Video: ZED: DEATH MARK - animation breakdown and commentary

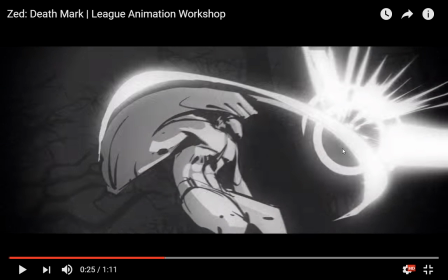Smear here to communicate the speed, pow. Spend a little bit of time just on the deflection, whack.
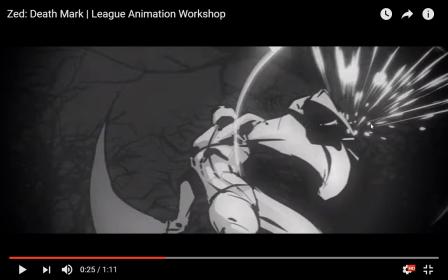And then keep the smear going as you see the whole scene shift.
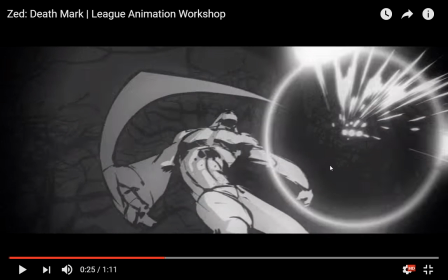And again, I think the background is a 3D space.
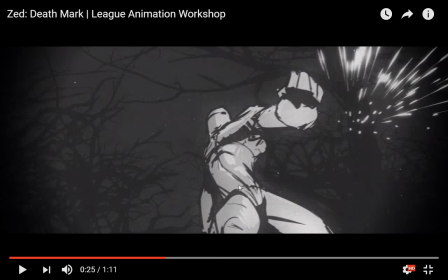You can see because the whole thing is moving around so that they can move the camera around the soldier without having to redraw the background 10 million times.
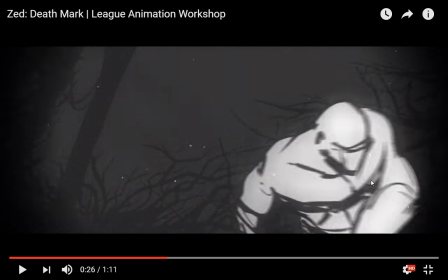And lots of animation smearing and blurring, a hell of a lot of blurring,
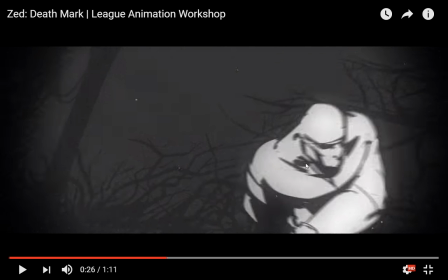which is actually really important here because if you made all of this unblurred,
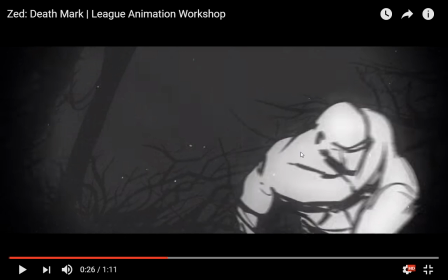the eye might start to catch on to the fact that the animation is actually very rough.
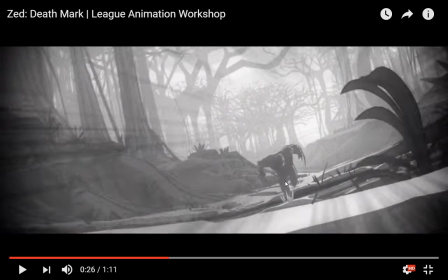Again, we're back to the 3D space, and here I'm actually sure that ZED, this particular version of ZED, is a 3D model.
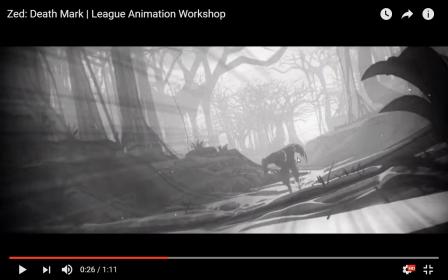And I think that's how they're achieving the shadow effect that we're about to see. Because you can see he moves rather smoothly.
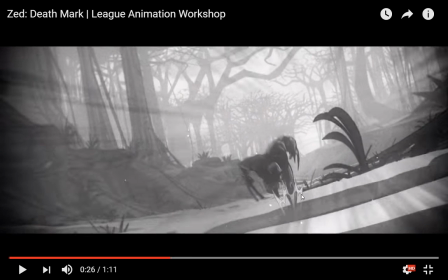I think there's some 2D animation on top of the 3D model in order to communicate the splashing of the feet.
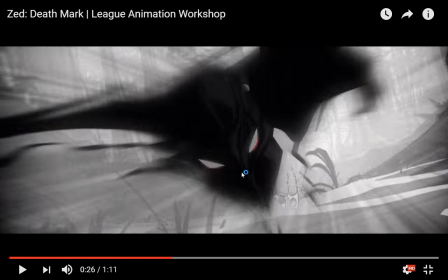And then he bursts into this very... Yeah, he's the 3D model.
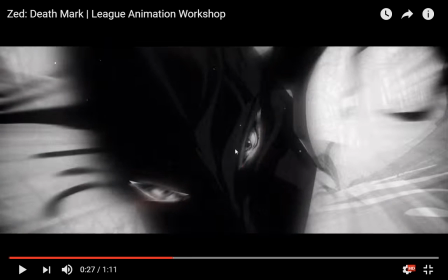I think I can tell by the texture at this point. Bursts into this weird shadow shape, and then we get this fantastic shot as his eyes come into focus.
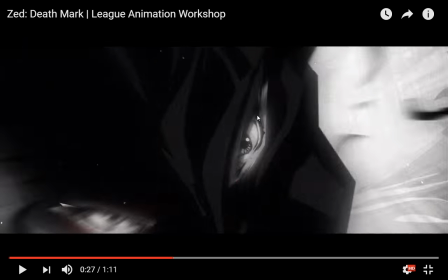And here we transition from a 3D model, I think, to a 2D drawing.
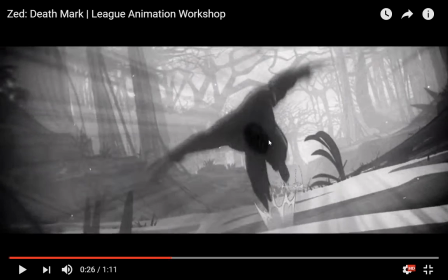And it's the eye, again, this is again guiding us like the shuriken did before through the exact same scene.
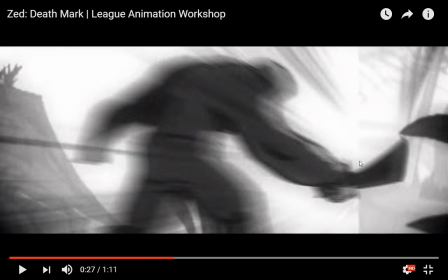The flash of the eye into center frame is guiding us. That Zed is moving towards us.
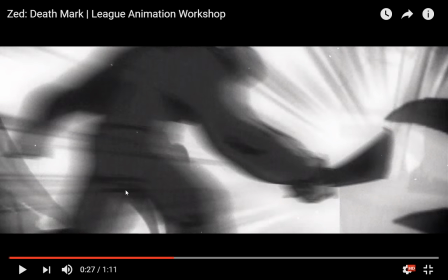So when we see this guy, we know that, and with the speed lines, we know that Zed is moving essentially through this guy,
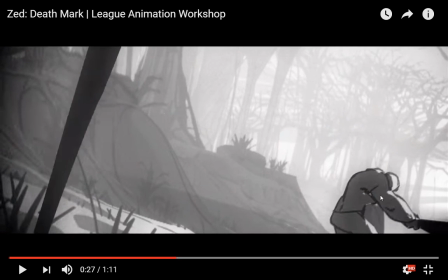moving behind him. But the guy's wise to him, and again, a great use of animation smear.
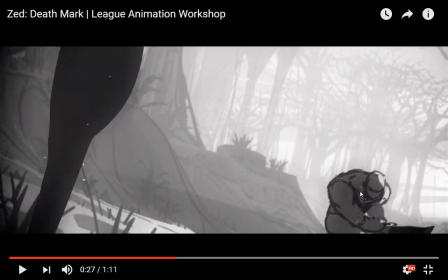And again, you can see some asynchronous,
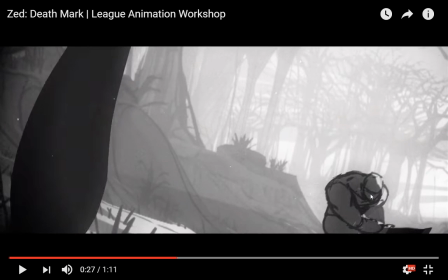where the soldier is mostly moving on the same frames, but you can see he's not turning quite on the same, on equal frames.
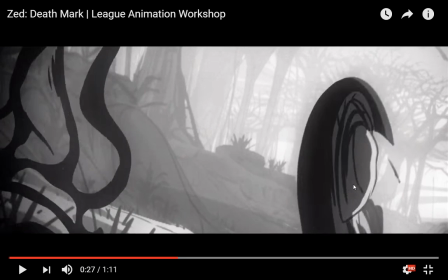I love this smear. This is a really good smear. Because it communicates so much motion of his raising the weapon, and he's jumping. And by the way, we never have to see his legs jump, because the weapon, the motion upwards from the weapon just creates that for us.
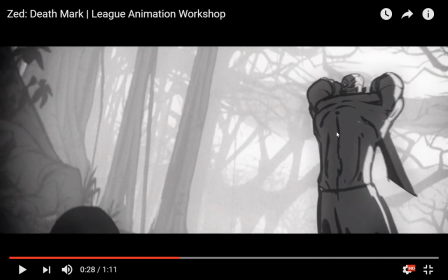And then down. And by the way, notice this guy doesn't have a helmet on anymore, somehow. Did Zed knock it off?
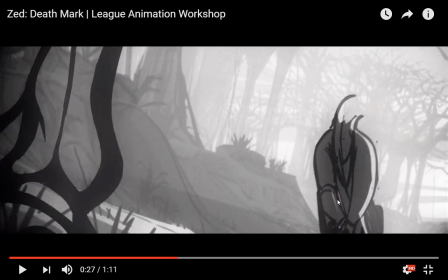No, he didn't. He just doesn't have a helmet on anymore. But we don't notice because, again, we're not really focused on his face.
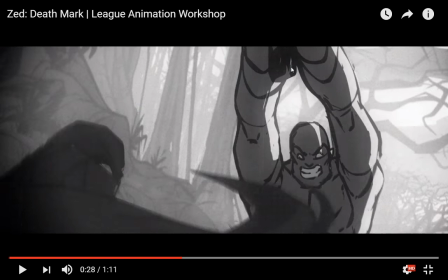We're focused on that. Right before the hit lands.
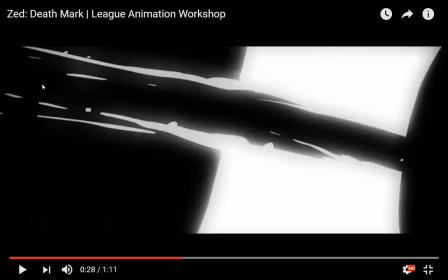Boom, flash of light. And here we can see a cut happening. Something's being cut apart.
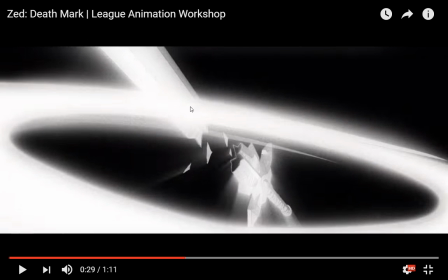And here, this is a 3D model of a sword, by the way, I'm pretty sure. That's being shattered, indicating that Zed has got the upper hand here.
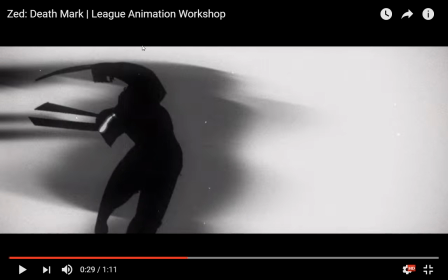And again, because Zed is mostly shadows, they can use this black, and you can see they do these
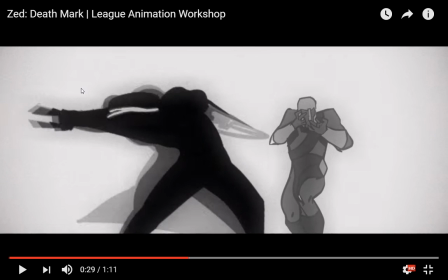after image effects on the smears as well, and they use points of light in his eyes to guide.
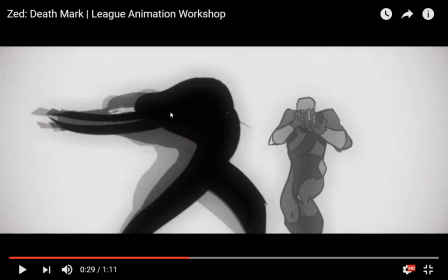This tells us that Zed is facing towards the camera right now, and that helps us understand that when he does this weird-ass motion, he's spinning around.
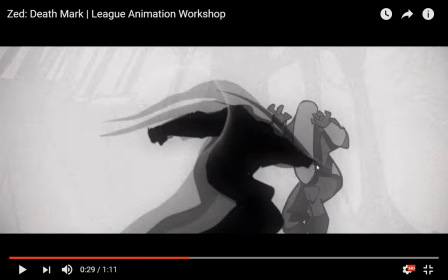And again, here, the motion of the smear of the weapon tells us, oh, this weapon right here has just
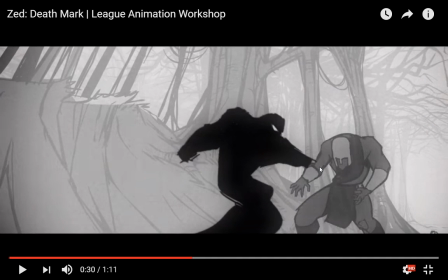stabbed straight into the gut of this poor dead bastard. But interestingly, you can see there's actually no wound on him.
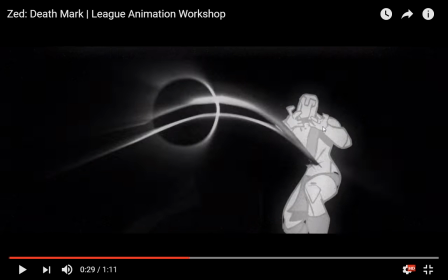And take a look again, we get this inverted color scheme where the guy turns white because he's the one being killed.
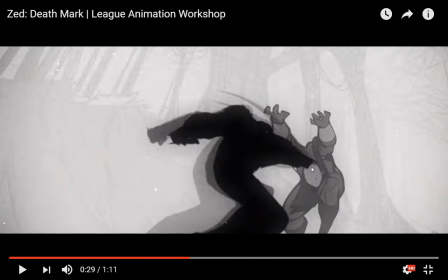And boom, here's the only point in the drawing process where he seems to actually have a wound.
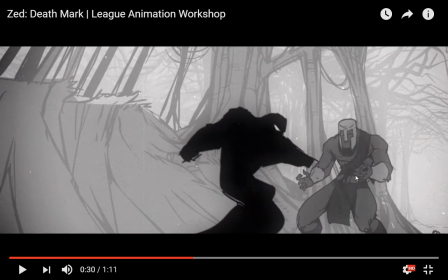I think maybe they drew some blood on him there, but it's kind of hard to see.
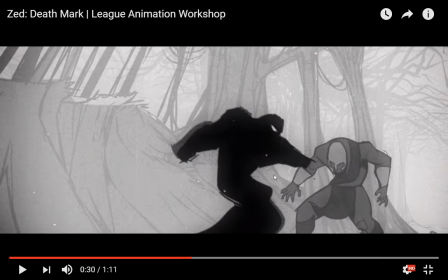And notice how, again, because here, after Zed has finished the motion of the stab,
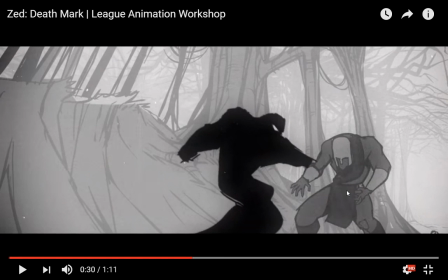the thing we want to look at is the reaction of the soldier as he realizes he's dead.